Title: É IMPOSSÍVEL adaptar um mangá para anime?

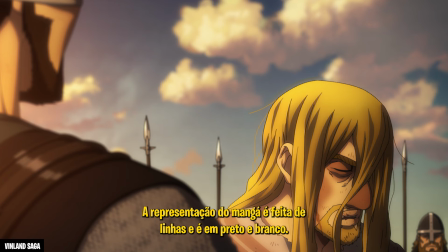(3:59)
Por exemplo, no caso de Villan Saga, que ele está falando sobre na entrevista, é um caso ainda mais complicado,
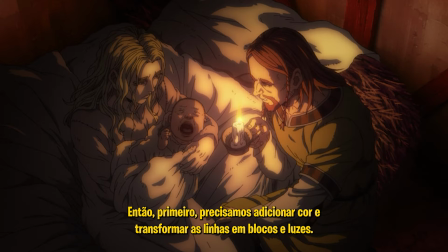(4:05)
porque se passa numa era sem iluminação artificial, então a equipe teve que recriar a iluminação usando apenas luz natural.
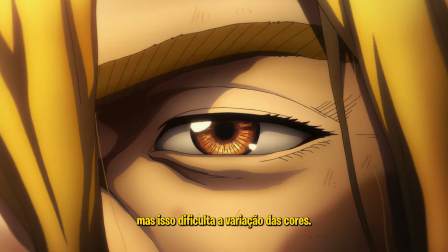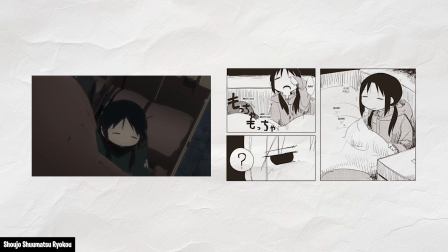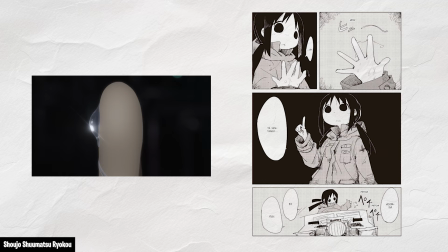(4:58)
sobre esse assunto. Afinal, o uso dos pretos é bastante central para a estética e narrativa do mangá.
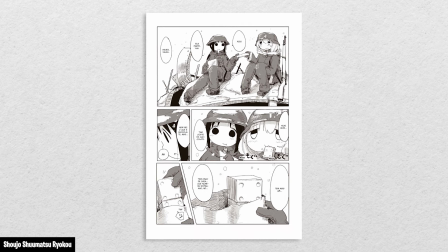(5:04)
Enquanto o anime usa cores suaves e linhas claras, o mangá tem um traço mais instável e artesanal, o que faz com que pareça que as próprias personagens estão desenhando a história.
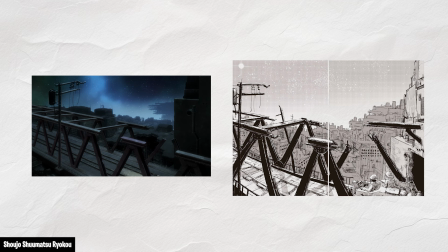(5:13)
No mangá, o uso de sombras e contrastes cria uma sensação de intimidade e incerteza.
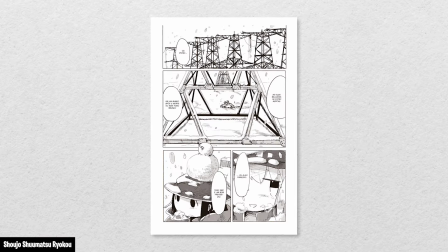(5:17)
Isso nos ajuda a nos sentir mais próximos das personagens e a ver o mundo confuso e desconhecido através dos olhos delas. Em outras palavras, diferente do anime que mostra o mundo de forma mais clara e realista.
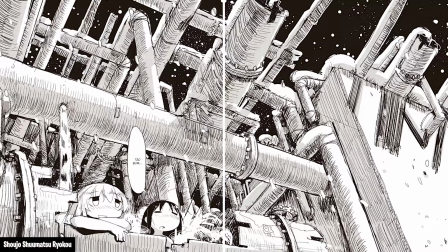(5:28)
O mangá tem traços simplificados e perspectivas distorcidas para refletir a dificuldade
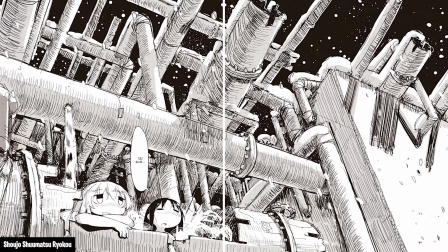(5:33)
dessas meninas em entender o que são os diferentes objetos e estruturas ao seu redor.
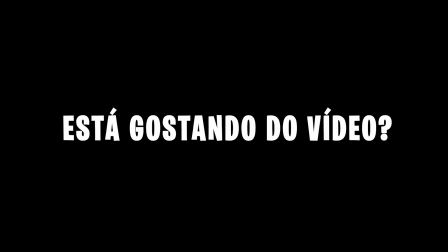(5:38)
Essas escolhas de estilo, com muitos pretos e sombras no mangá, enfatizam a ideia de que, sem um contexto cultural, até mesmo os monumentos e obras de arte perdem seu significado.
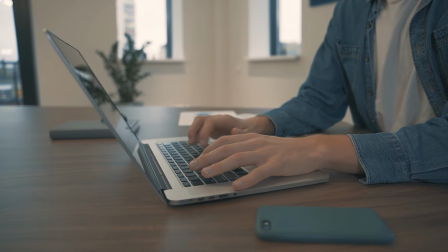(5:47)
O tão amado mangá de Hoseki no Kune é outro bom exemplo da perda que acontece na transição do mangá para o anime. Está gostando do vídeo? Então não custa nada deixar o seu like, isso me ajuda muito mesmo e não custa nada pra você.
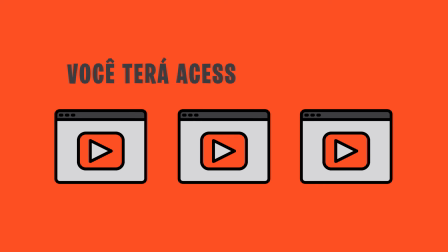(5:59)
É a forma de eu saber que esse tipo de conteúdo que vocês mais querem ver aqui no canal.
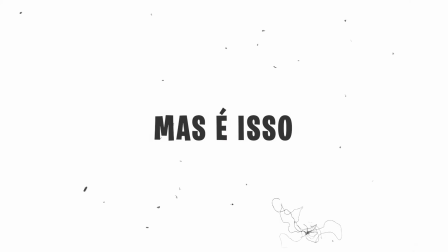(6:02)
E se está gostando muito mesmo, você pode até se tornar um membro e assistir a vídeos extras que saem a cada duas semanas mais ou menos, com assuntos iguais a esse.
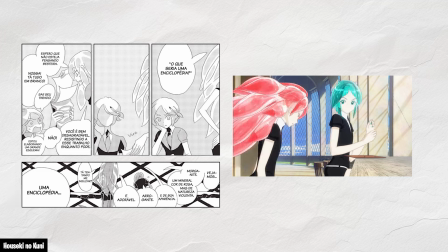(6:10)
Você também pode ver os vídeos com antecedência de pelo menos uma semana se tornando membro. Então se tiver interesse, é só clicar no botão aí embaixo.
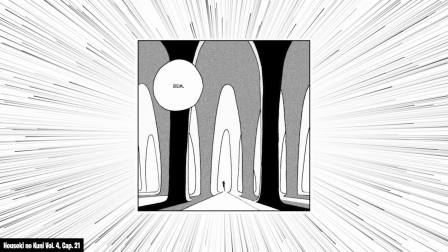(6:17)
Mas é isso, recados dados, bora falar sobre o incrível Hoseki no Kuni.
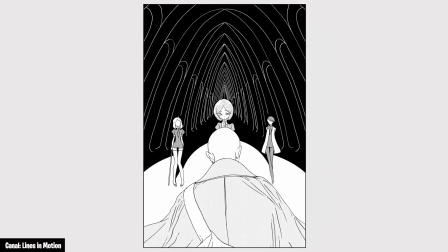(6:21)
E que é um bom exemplo de uma transição do mangá para animação que afetou o uso dos contrastes visuais e a percepção dos personagens e seus conflitos.
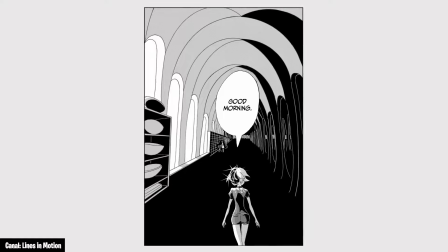(6:29)
No mangá de Hoseki no Kune,
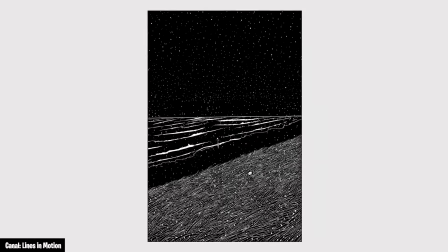(6:31)
o contraste forte entre o preto e o branco destaca os conflitos emocionais complexos e a sensação de que os personagens não se encaixam num mundo ao seu redor.
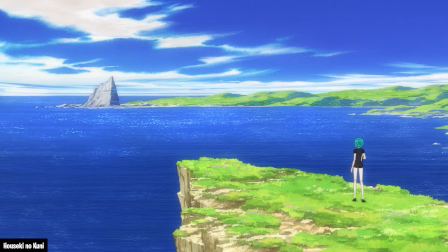(6:39)
Esse estilo gráfico enfatiza as linhas duras e a clareza brutal do mundo,
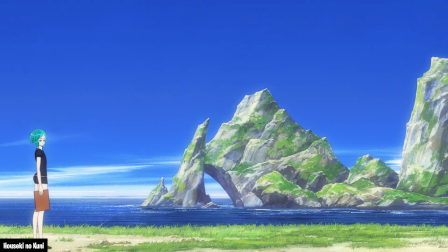(6:43)
tornando o isolamento e a angústia dos personagens muito mais evidente. e quando o mangá é adaptado para a animação em cores,
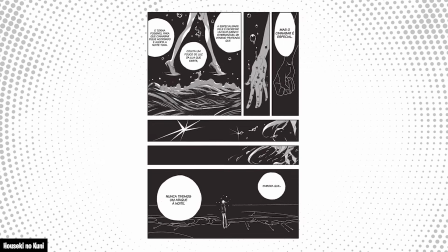(6:49)
parte desse impacto visual se perde.
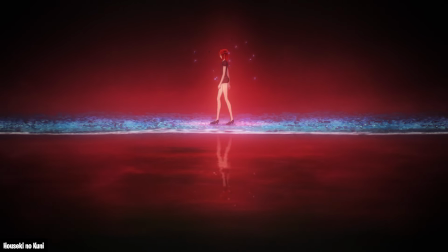(6:51)
As cores suavizam a sensação de isolamento das personagens, fazendo com que seus conflitos pareçam menos intensos e menos inescapáveis.
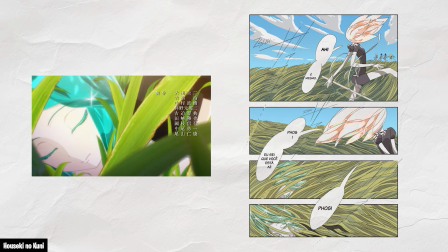(7:00)
Resumindo, no preto e branco, as emoções são realçadas de maneira mais crua e direta,
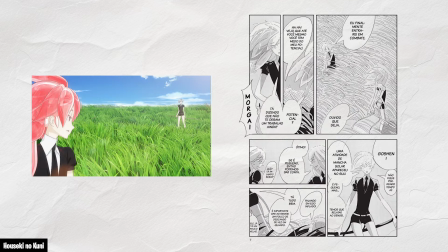(7:04)
enquanto a versão em cores dá uma sensação de integração maior ao ambiente, o que acaba por diminuir um pouco da tensão original.
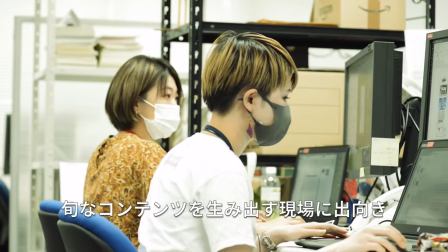(7:11)
Mas apesar dessa perda, a produção do anime compensa isso muito bem com o uso de composições angulares e simétricas,
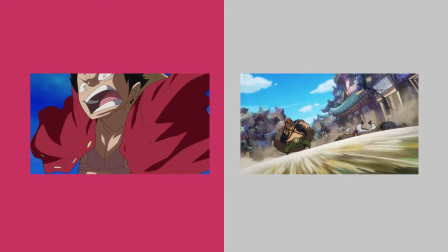(7:18)
destacando a estranheza e a alienação visual das personagens em relação ao seu ambiente.
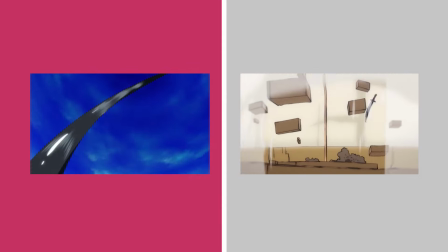(7:23)
Isso é um ótimo gancho, porque ao falarmos sobre adaptações, o anime evidentemente oferece alguns exemplos recentes de boas transições de um meio para o outro.
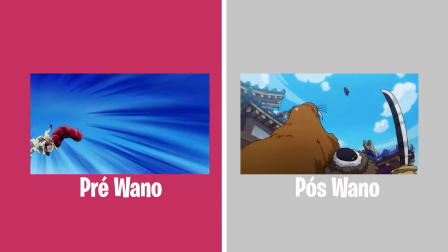(7:32)
Mesmo que seja impossível capturar todos os aspectos específicos de outro meio, alguns exemplos mostram que é possível fazer uma adaptação de qualidade.